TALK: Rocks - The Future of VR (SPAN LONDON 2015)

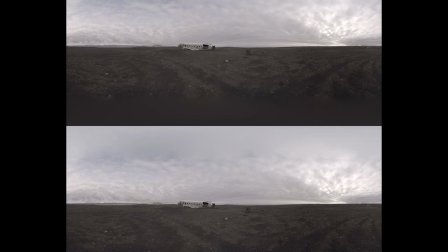(16:33)
But basically, I'm able to identify spots within a space because there's no movement and focus my attention on that and let a story sort of emerge from those points that I'm looking at. And then, of course, story, which is the third layer. The story is really about the experiential kind of breadcrumbs, the clues, the characters, the things around a space that give me a better sense of what the situation is. And we start getting into narrative based on that stuff. So here's the thing that's been really interesting. We, it's the same thing as the flatty scenario. We're like, okay, we're going to take what we are used to doing in a frame and we're going to put in a VR experience, it's going to be great. We don't really think about the camera as a person. We think about a camera as a portal to get what, you know, what we'd like to communicate to somebody out there. But now we're at a point where someone has the agency to look around. It's basically like you're taking a person being like, here you go. Here you go. Raising, making them taller, making them shorter, putting them in different positions.
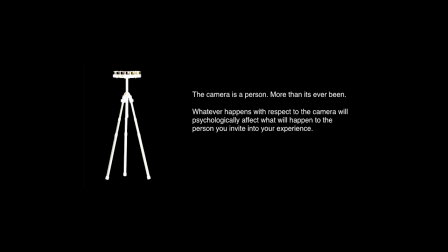(17:35)
So really the camera is a person. And whatever happens psychologically in that space, or whatever happens in that space will psychologically affect that person that's watching it. So basically whatever's happening in that room to that camera is going to affect somebody. But not from like a person to machine level, it's like a person to a person level.
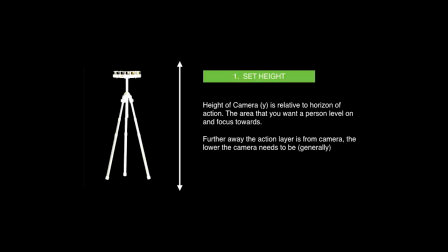(17:53)
So a lot of things to think about are setting the right height, setting the right distance. There's too many words, so I'm just going to go through this real quick. And accounting for stereo. This is the part that's going to piss a lot of you off or just make you feel a little uncomfortable. It made me really feel uncomfortable.
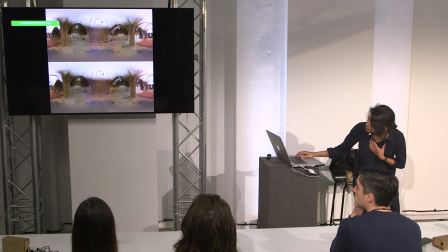(18:11)
So I did this music video with a violinist. And I don't know if you can see it, it's probably on the side. But the idea is that we're so used to, like, okay, I have two things here, like, here's the table. I know I have a line that I can't leave, but I'm going to stand right here at the table, it's going to be beautifully composed, awesome. In VR, this is more interesting.
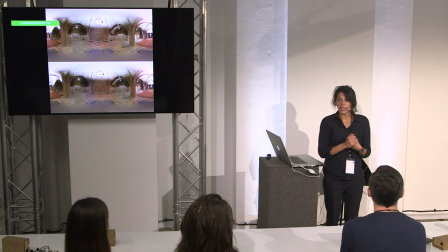(18:34)
Having to psychologically deal with another thing in front of a person is actually a better experience for somebody, because they actually have to, like, basically fight another layer to get to you. So, compositionally, being in the center is fine, but being sort of in between all the stuff, like the messier the framing of it, the messier the composition, the better. A messy room is better than a clean room. So any sort of OCD tendencies that you have, just forget it. Because it, I mean, again, totally works fine, but the format itself and the media itself thrives in mess and thrives in chaos. And movement of the rig is always a big thing. Everyone's always like, should I put it on a drone?
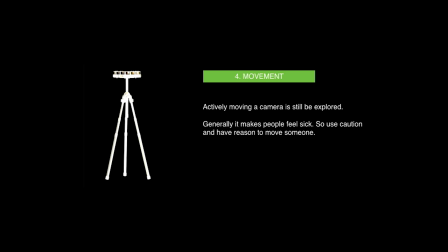(19:16)
Can I move it around with a car? Can I put it on a horse? No. I mean, you could, but people generally throw up, so there's that. And it's, so constant velocity is fine, but it's sort of, so in the film that I showed you, there's a tram shot, right? And the tram is designed by a person that knows that he or she is going to transport people up a mountain. sick, it's going to try to make the person feel comfortable. So in a situation like that, putting a rig there, elevators, great. So anything that sort of has that kind of mechanics is great. But as you know probably from being in cars before, if you're like reading or on your phone or something and all of a sudden you're accelerating, decelerating as you're trying to focus on something, it really affects you. And the same happens in VR as well.
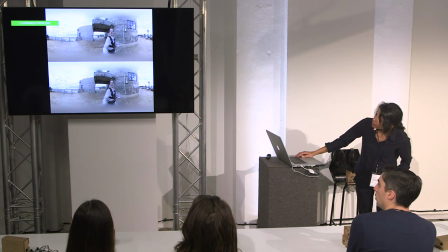(20:13)
I worked with the BBC on just some tests in Monterey,
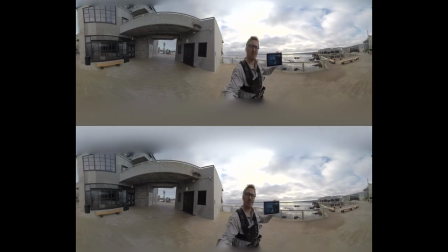(20:18)
and you can't really tell because, but you can see how it's sort of, this is a Steadicam example.
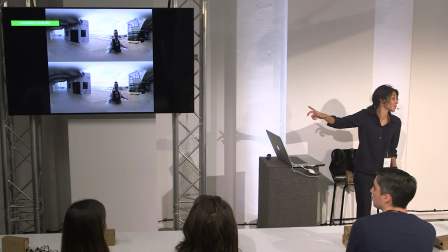(20:23)
Do you see kind of how it's kind of doing this? That makes me feel so sick. Like, I can't, I can't even see it now.
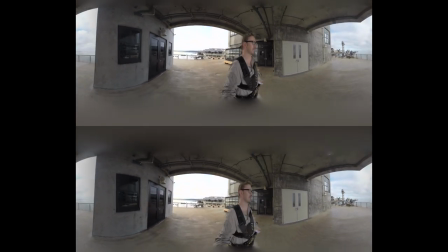(20:28)
But basically, if you're in there, you're kind of doing this, like, rocky motion here, and it's, it's, it's terrible.
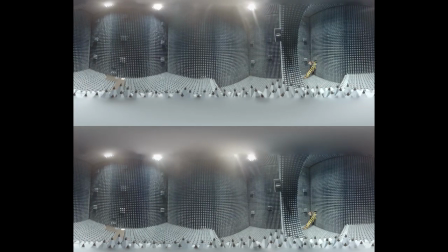(20:35)
Learnings from this thing, it's an anechoic chamber. I don't think, I don't I don't think I'm saying that right, but...
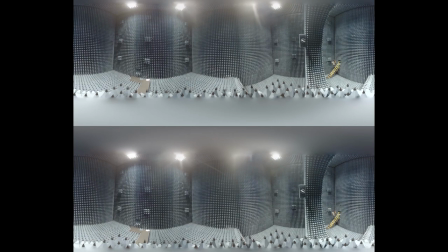(20:41)
And basically what it does is it's a soundproof, they test antennas there, and you can see it's sort of spinning around there. And also, if you're moving and you're trying to focus on something, it also, I mean, again, it's like car sickness. You can't really register it. It makes you feel very sick. Although, and I will say this, you can use that to your advantage if you wanted to. So say, for instance, there's a moment where you want them to feel really uncomfortable. take to where, I mean the artistry in this is more about the taking sort of the weirdnesses of the format and really playing to those weirdnesses as well.
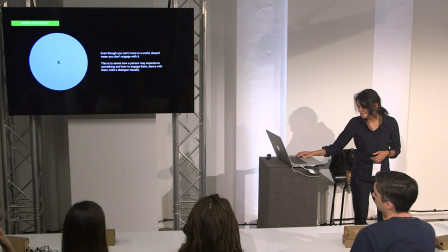(21:23)
So here you go. Psychological engagement.
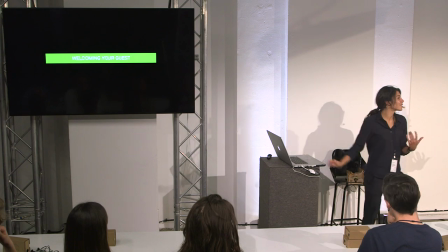(21:28)
How do you deal with someone psychologically in a space?
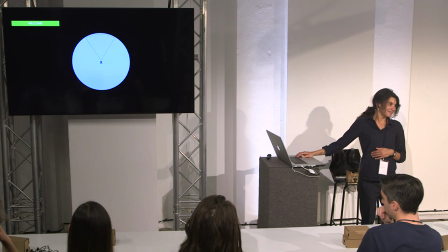(21:32)
So we have a welcome mat idea which the rocks actually help to portray. So when you get into an experience, I wish I could spend like a whole day with you guys because it gets really deep. But when you enter an experience, generally you don't want someone to immediately, like people aren't going to know what to do. People are going to go to an experience and be like, I just put it on cardboard, I just turned this experience on, I don't know what's going on.
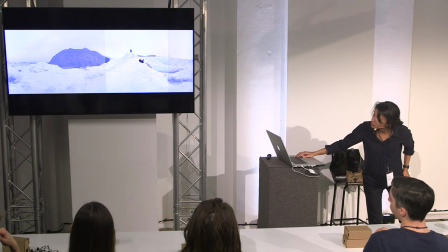(21:55)
And so something that we've done is use rocks to show,
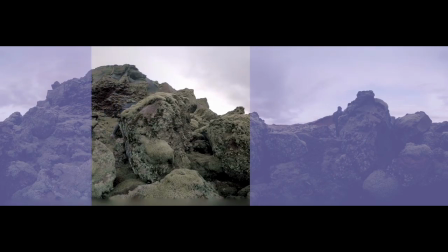(22:01)
to allow a person to settle into an experience. In terms of introducing characters,
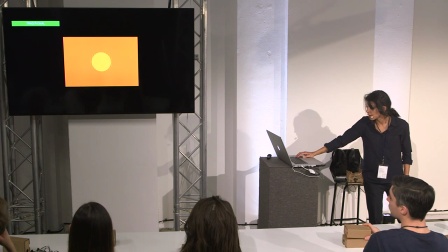(22:08)
traditionally what you do is similar to the rock band idea where it's like, okay, Clint Eastwood shows up, I see Clint Eastwood, he's my hero, that's awesome, let's go.
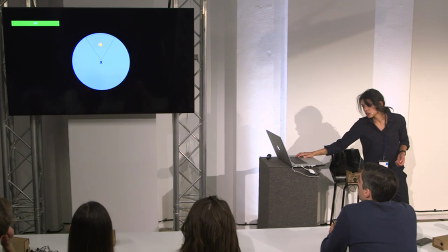(22:23)
And it's the same thing as the rock band, where you're basically just doing the same thing that we've been doing traditionally forever. So what about something like that? where discovering elements of the story is actually far more interesting to someone than having them presented to that person.
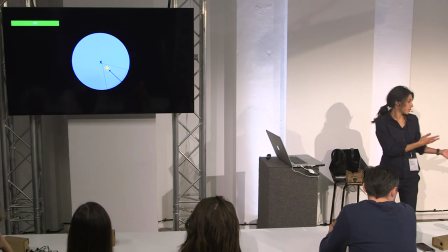(22:42)
So the person actually looks for the hero. The hero is discovered in that scenario.
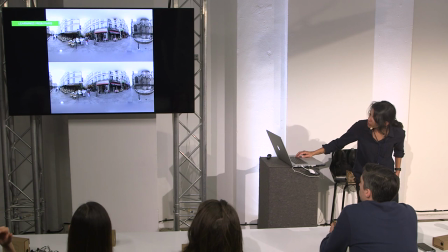(22:49)
It's Paris again. I'm going to skip this, but you actually see the guy with the cart all the way to the left there. And if you can imagine a situation like this where you have your layers of experience, And then within that, there are these people that emerge that become your heroes, or the villain, or the bystanders.
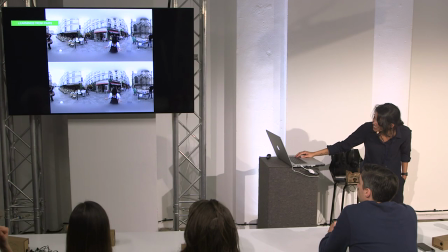(23:09)
Having the meaning actually emerge from the experience versus the latter. And rebellion is huge. A lot of the things that we've learned about in this world is a lot based on computer games or video games, right?
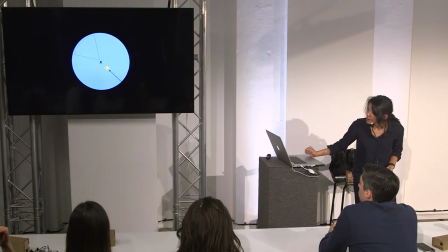(23:25)
Where, you know, for whatever reason, I may not want to look where you're telling me to look.
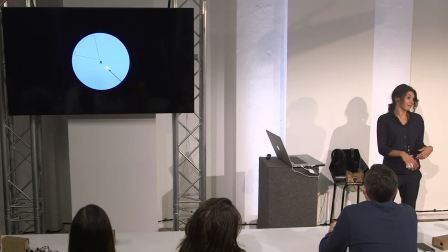(23:29)
Like, I might see someone and be like, I know that's the story, but, you know, screw you and then look the other direction.
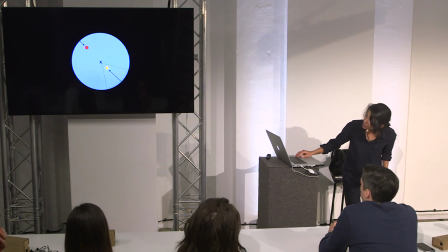(23:36)
And if that's the case, then I want to be able to actually introduce something on the opposite end for someone so that then when they turn, they see it. It could be another, you know, character. It could be a sub story. It could be a guy eating a cheeseburger. It doesn't matter. But it's just the idea that you have given them the agency to look around and that there's a payoff for doing that is actually really big.
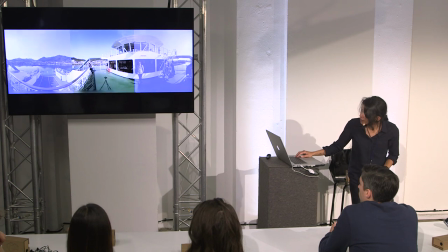(23:57)
So, this is an example of that. I'm actually standing behind the rig.
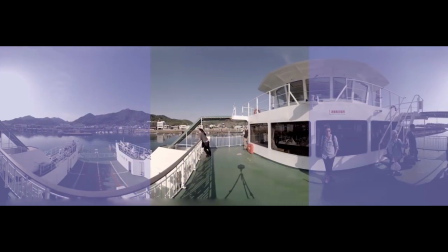(24:02)
That was by accident. But, I mean, if you turn around and you're not looking the direction that I want you to, you get to see me.
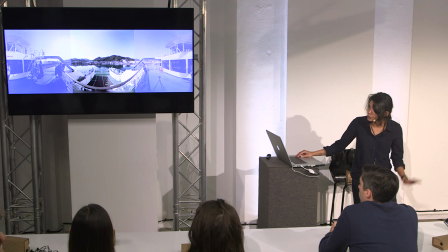(24:08)
Whether or not that's interesting or not, I don't know.
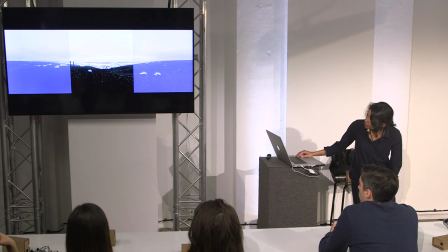(24:12)
And the other thing, too, is something like this where I, this is kind of embarrassing, but I'll show it.
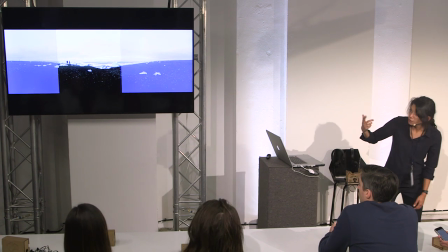(24:17)
It's in the film.
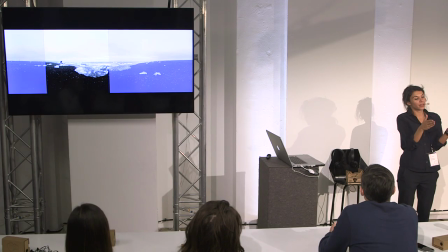(24:22)
So the idea is I could have just done it where I put myself being a klutz in the center, and you saw that no matter what. But there's something to be said about catching stuff, right?
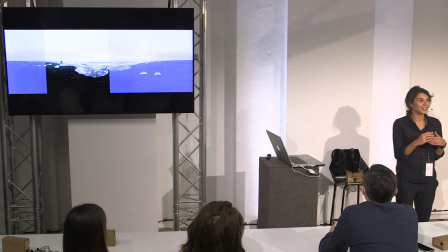(24:35)
So instead of you seeing me be a klutz, you kind of at the corner of your eye, I can place and design it such that I can place that person there, and then you just basically look. and it makes for a much more meaningful experience for someone.